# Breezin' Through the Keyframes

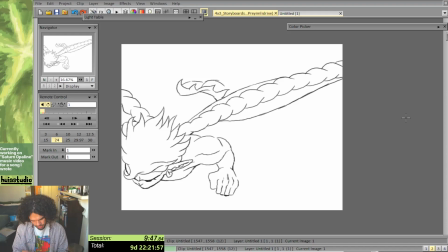(4:17)
Something like that. Oh, but this leg should be down because he's just kicked.
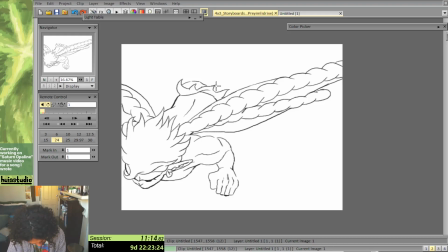(4:39)
So his left leg, which is this one on the right side of the screen. this his left buttock that proportion feels a bit off actually I might just read actually I kind of like the way that drawing
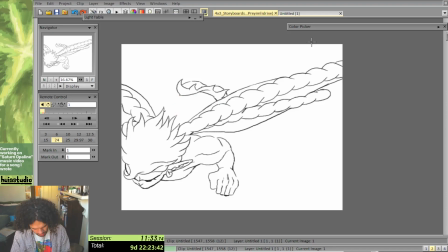(4:59)
is though so I feel like that and then I'll just shift shift that so maybe it would be there like that
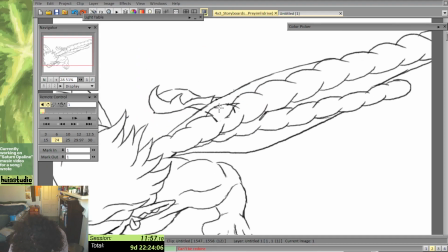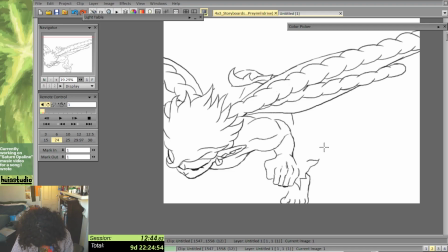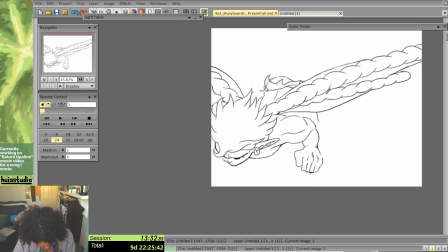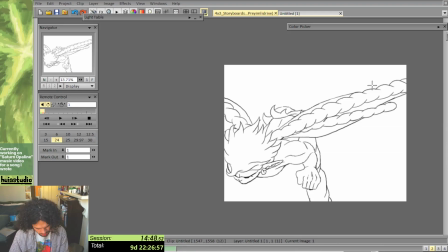(5:36)
okay that's a good start I'm gonna add in some extra frames here because he because we need to get a sense of him bringing
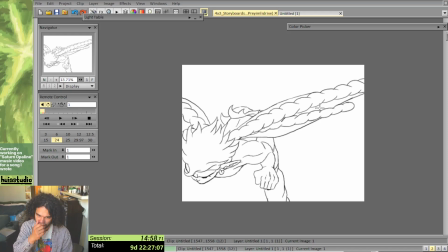(5:43)
his foot back up so I'm gonna let his flight path sort of wobble a bit before it goes into this arc